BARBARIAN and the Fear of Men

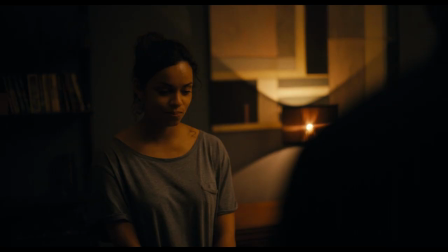12:40 It's this obliviousness and the earnestness of Justin Long that makes AJ a welcome bit of comic relief after the events of the opening act. Whereas Keith made us feel anxious because any threat that he posed was diffuse and abstract,
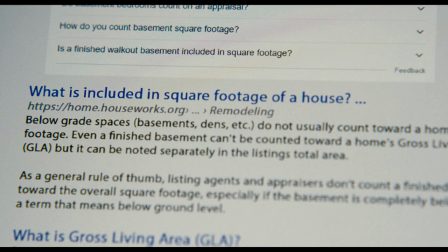12:54 AJ's utter witlessness at least allows us to feel a sense of intellectual superiority.
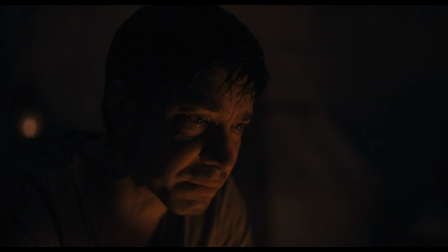12:59 But Kregger's best trick is to give AJ an enlightenment arc near the end of the film,
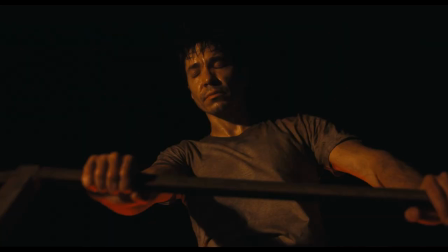13:04 something that the audience would fully expect if this were his film, and then Kregger yanks it away from him,
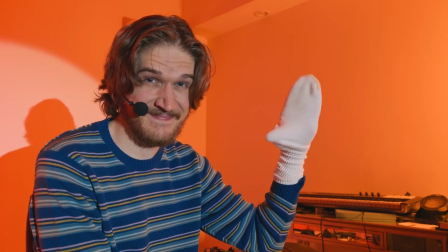13:10 exposing it for the vacant, solipsistic bullshit that it is.
Why do you rich fucking white people insist on seeing every
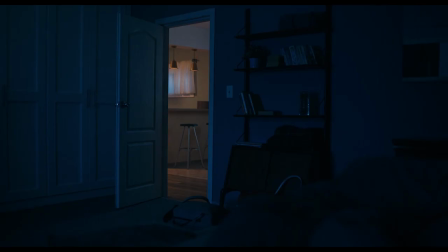13:17 socio-political conflict through the myopic lens of your own self-actualization?
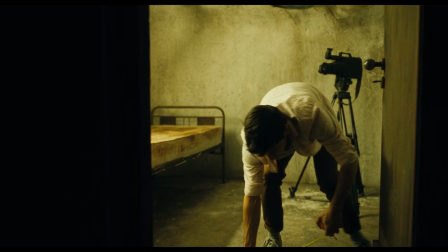13:23 This isn't about you!
Ultimately there's nothing to be learned here. A.J.
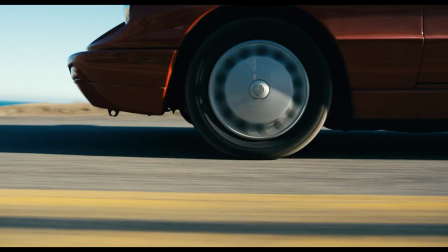13:28 Gilbride is the type of dude bro whose brain protects itself with a recursive loop of denial and self-victimization.
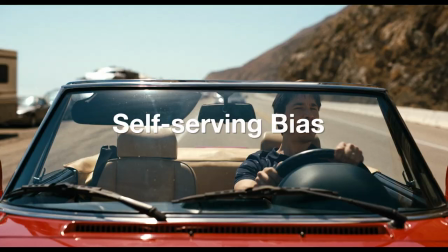13:35 It's a thing that we call self-serving bias, because everything good he does is attributed to who A.J. is as a person,
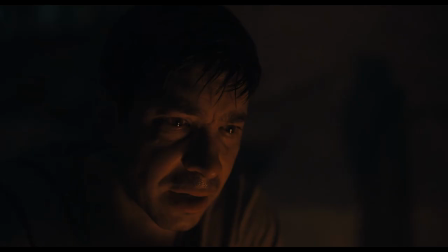13:42 and everything bad he does was because of the situation.
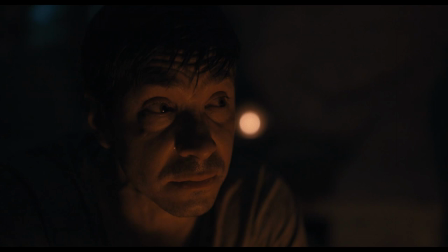13:45 And he would tell you if you just remove all the bad situations that make him do bad things, you'll see he's a fundamentally good person.
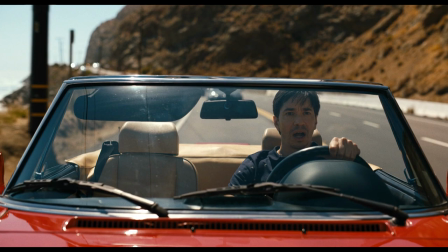13:53 And if you try to make him feel consequences for his actions, well then, you're the bad person.
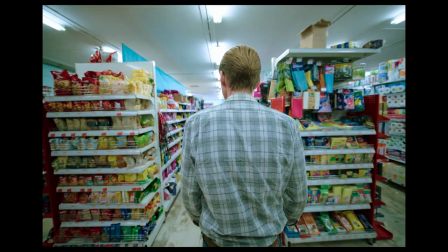14:05 Frank is the only overt monster of the film. Portrayed by a cold, almost zen-like Richard Brake, Frank is the traditional serial killer next door.
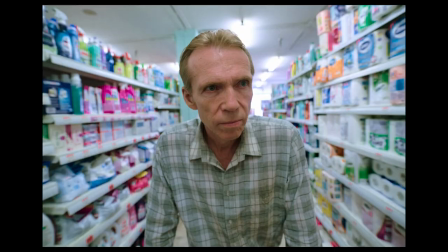14:15 Our only exposure to Frank at his peak is a 6 minute steady cam flashback sequence shot with a 12mm lens to separate Frank from his surroundings.
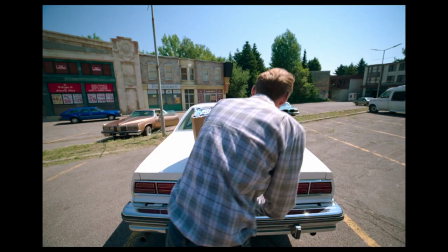14:24 Quaker describes the sequence as making Frank look like an alien in his suburban environment.
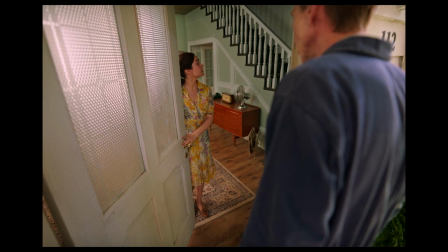14:30 Frank operates with no emotion, and probably not even any malice as he sets his victims up.
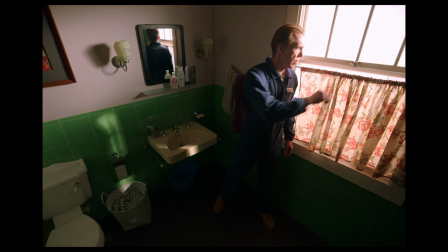14:35 Unlike AJ who victimized at least one woman through his stupidity, Frank is calculated and purposeful.
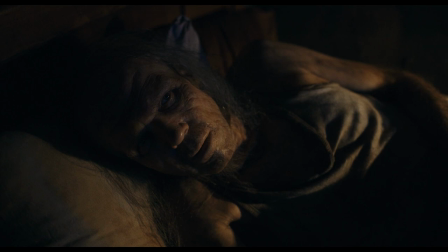14:42 He's almost professional. And as we see in present-day Barbary, he knows exactly what kind of person he is.
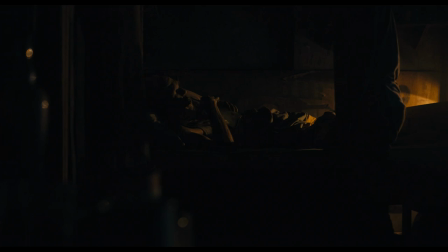14:51 Confined to his filthy subterranean bed with nothing but a television and VHS of his victims to keep him company,
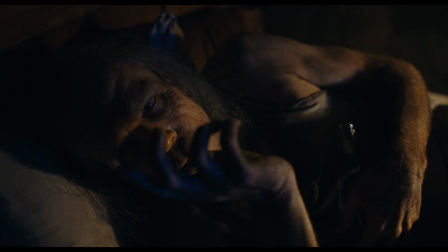14:57 Frank's body has begun to resemble his soul, putrid and decrepit. His room is a sickening shrine to his accomplishments,
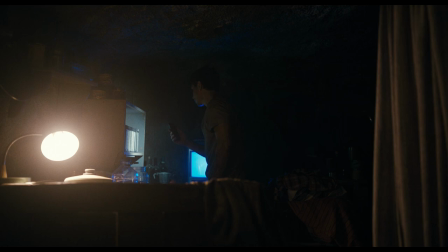15:06 including several tapes, some with women's names on them, some with physical descriptions, and one that simply reads, Puker.
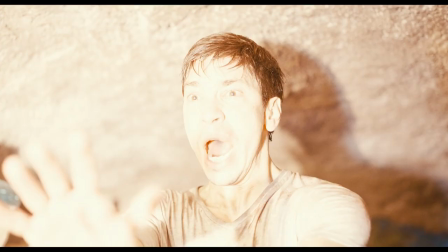15:16 Exposed for what he is, Frank takes his own life in an act that is simultaneously a relief for the audience and an easy out for Kregger.
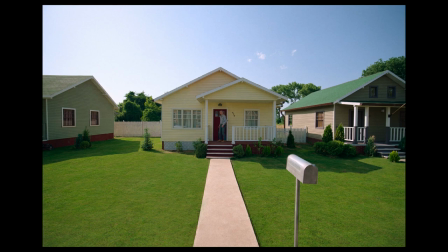15:24 Frank is such a small character as a percentage of the movie, but he's the catalyst, the original sin of it all.
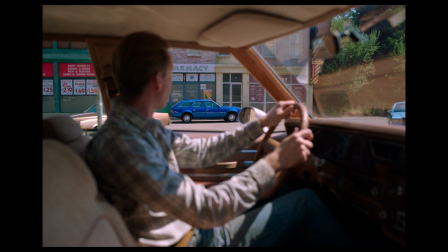15:31 What little Kregger gives us is recognizable enough that we can fill in the blanks.
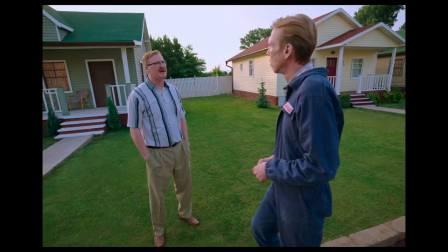15:36 The more frustrating part is how Frank moves and speaks with such a zombie-like banality that no one seems to notice any of the warning signs.
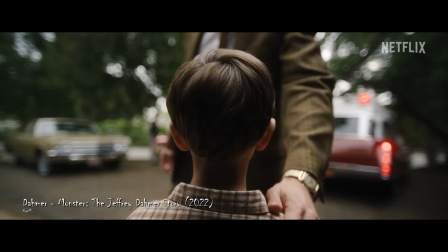15:45 Watching Frank navigate the world, I was reminded of Jeffrey Dahmer, who operated in plain sight, right under the noses of police and neighbors.
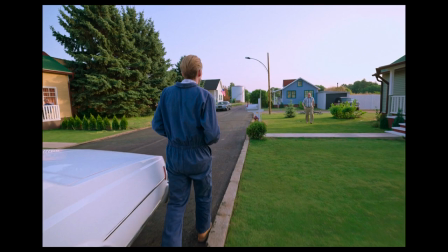15:53 The flashbacks take place in a very different Detroit, one in which Brightmoor was rapidly starting to decline to its present-day condition.
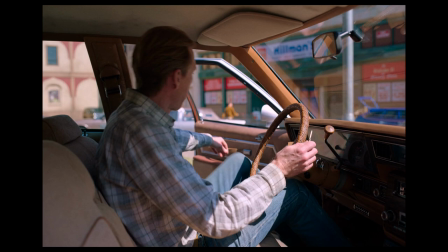16:02 It is at least functional in the 80s.
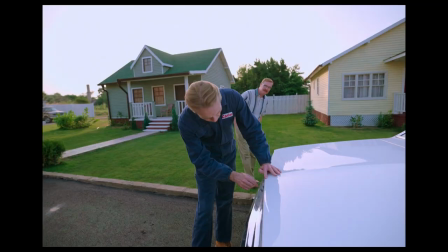16:04 There are stores and traffic and people coming and going amidst the creeping white flight, but people also seem to have their own problems.
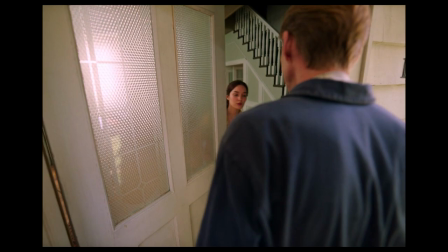16:13 Enough so that a monster like Frank was free to predate young women.
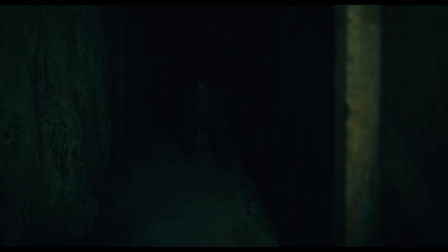16:17 Obviously these are three very different types of men, and Kreger and cinematographer Zack Cooperstein do such a good job with the lighting,
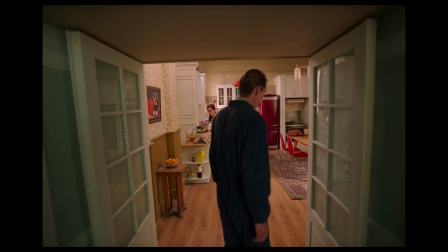16:25 the color, the shot selection, that we feel exactly how we're supposed to feel about these characters. Kreger himself has said that he didn't have an agenda, outside of making a horror movie,
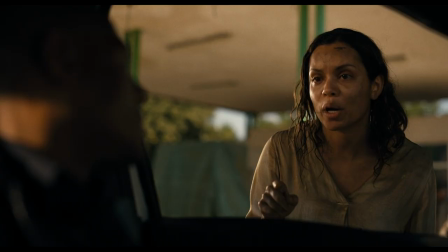16:35 but he does acknowledge that there are gender and racial issues bubbling underneath the surface for anyone who wants to pierce the crust.
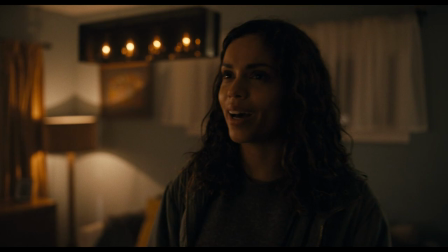16:43 But the best art works on several levels, and it has to resonate with people even if they don't intellectualize the content.